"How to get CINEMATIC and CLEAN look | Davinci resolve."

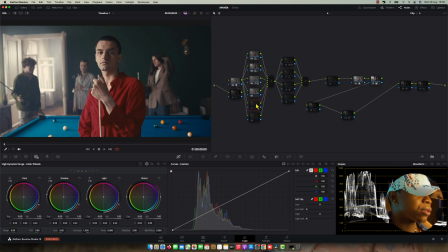(8:33)
The difference is here we got a very cinematic. So another thing is I used a saturation tool, so you can use HSV. This one is a subtractive saturations. I used it from these saturations, but you can use
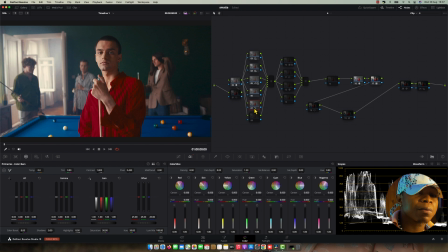(8:49)
color boost or saturations, HSV, any saturation there you can use to get that. All right, so this is what I found from my color correction.
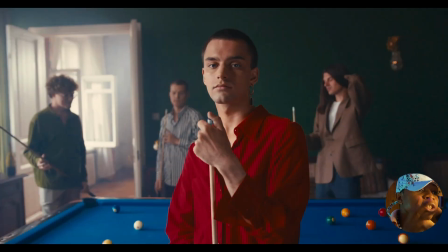(9:00)
Look how the clean perfect the picture is getting fixed in standard. Just a slightly change. Nothing is overdone in here.
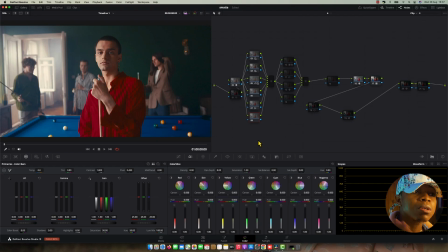(9:08)
I didn't use a lifting gamma again because I was like, those tools is doing much extra, and I really want very small details, small changes, and this is what I've done. So another thing is jumping to the look. So here I know my look.
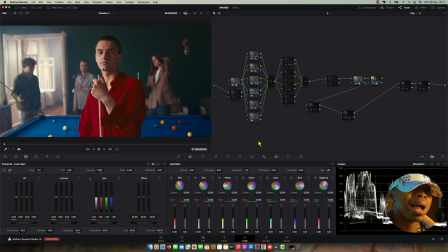(9:25)
This is where I did the magic, as well as I did this period note. Here is a problem. A lot of beginners, they struggle how to make color grading as pro level.
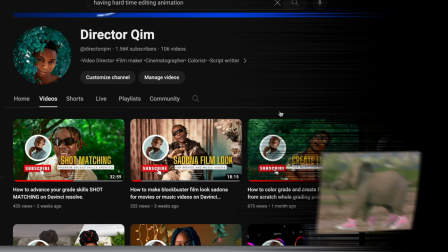(9:36)
YouTube itself can never pull up to that level.
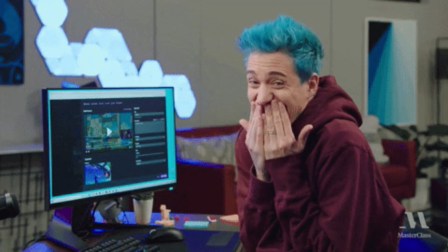(9:39)
Director Kim came out with the massive masterclass phase 1 and phase 2, which is the phase 1 has 3 parts, and each of the parts has a long pause video.
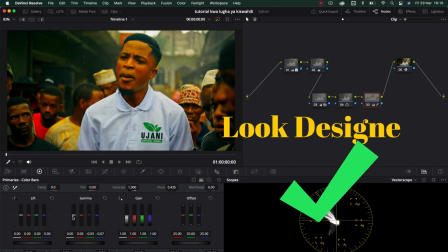(9:46)
Having an issue with the color senses, color management, creating different looks, fixing problems, how to balance proper your footage,
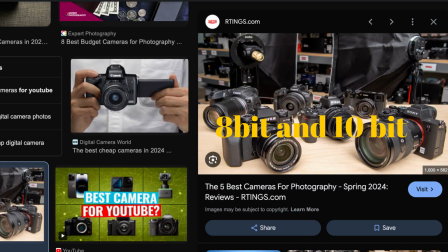(9:52)
shot matching, dealing with the small budget camera, everything you need to know from Davinci Resolve.
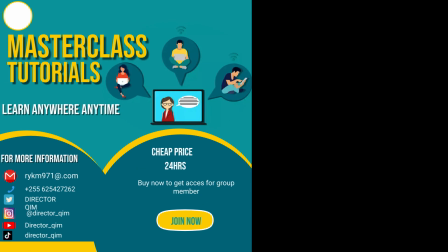(9:56)
Masterclass has deep explanations.
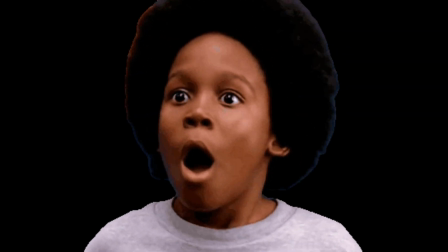(9:58)
If you really struggle with creating look, Director Kim never seen enough till he made the 26 LUTs, which has look DNA and Skintone LUT and color separations.
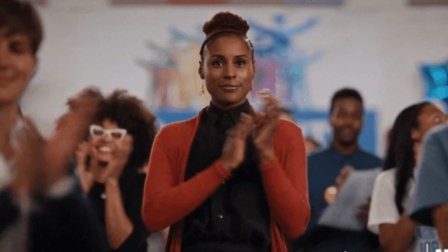(10:07)
These CTL power grade also available. Director Kim really wants to shift you into next level.
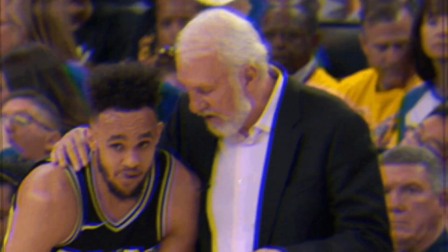(10:12)
Have a permanent mentor who can guide you well to your journey of color grading. He decided to create a WhatsApp group for his own student member.
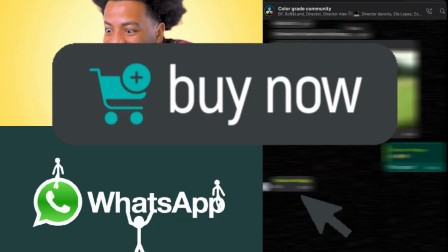(10:19)
But remember, to join a WhatsApp group, you need to buy one of his products, either Masterclass or LUT package. Now, let's back into the lesson. As you can see to the short break, explain about Masterclasses and the LUT package. This is what exactly I'm using on this picture. I often like to use my LUT package, guys.
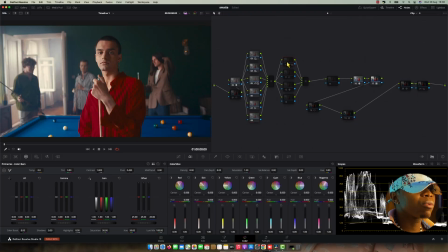(10:37)
It's very helpful. All right, so in this node, what I've done is I reduced the root luminosity. I mean
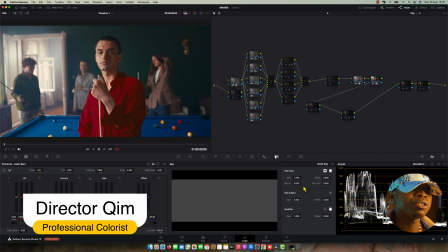(10:49)
the layer over this node. I reduce what they call, like, go to the key tools, reduce the intensity.
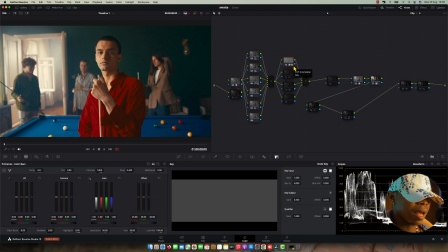(10:57)
Yeah, this is what I've got, and this is why my look gave me the reason.
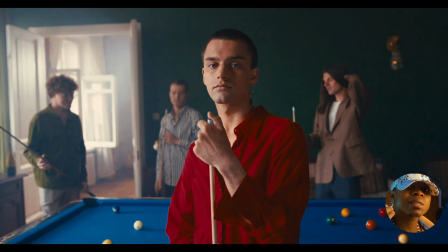(11:02)
Look at before, look at after. It is very small changes, but it give me that cinematic touch. Look at my this part in here. Look at the skin, look at this part.
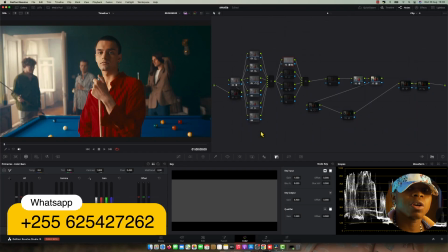(11:12)
Just give me that cinematic. Look at the red that is present. That is one of my tools. My note, my LUT.
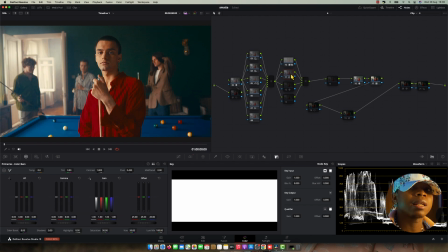(11:19)
And then here is what I did is I did a HSV saturation, subtracted saturation,
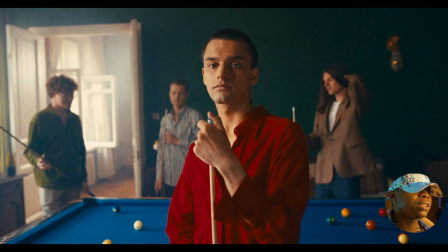(11:24)
because I really want to fill the image to look more bold.
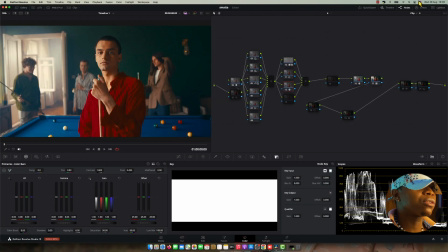(11:29)
This is what I've got. And another thing is a contrast pop to boost the details, and this is what they've done.
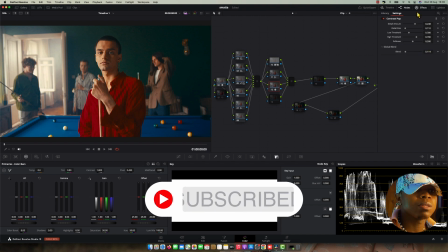(11:36)
It's just a very small changes. Look at 0.1. This is like 0.1, 0.100, yeah, 0.1.
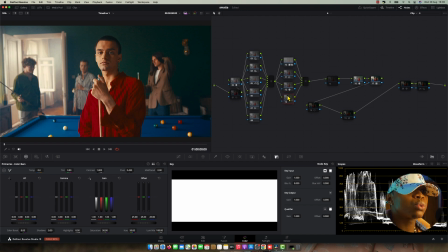(11:42)
Here is what I've done exactly to my look. I didn't do such further adjustment over there.
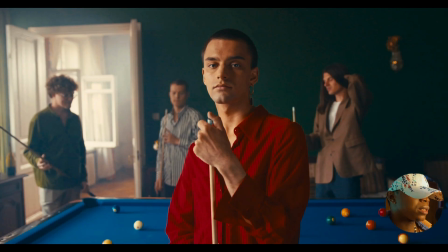(11:50)
Look at my look DNA, how I create my look DNA.
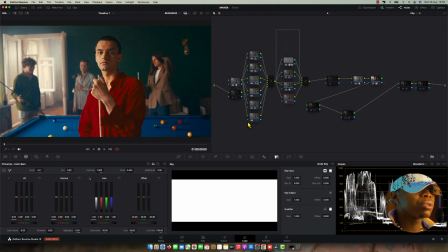(11:55)
This is my look DNA. Look, let's do take off everything. Look at, this is my color correction, and this is my look DNA.
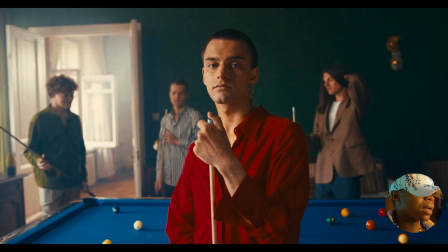(12:07)
Look at them. Let's look at before and after all them at once. This is all the changes.
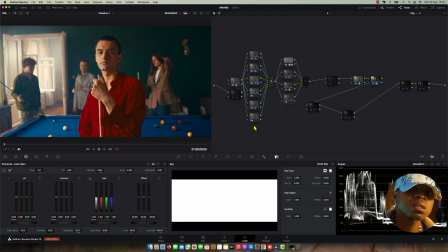(12:13)
That's what it are. It's about twisting tweak. It's about slightly twisting tweak.
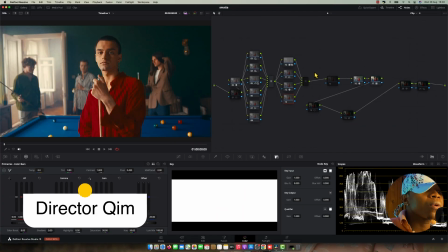(12:18)
This is what's happening. Yeah, so another thing that I've done is just I
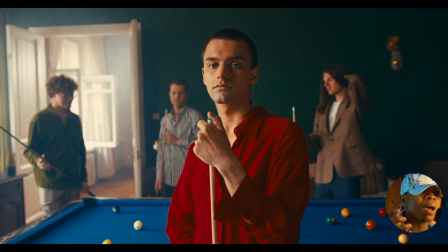(12:28)
just wanted to make my picture. This one looks very washed out.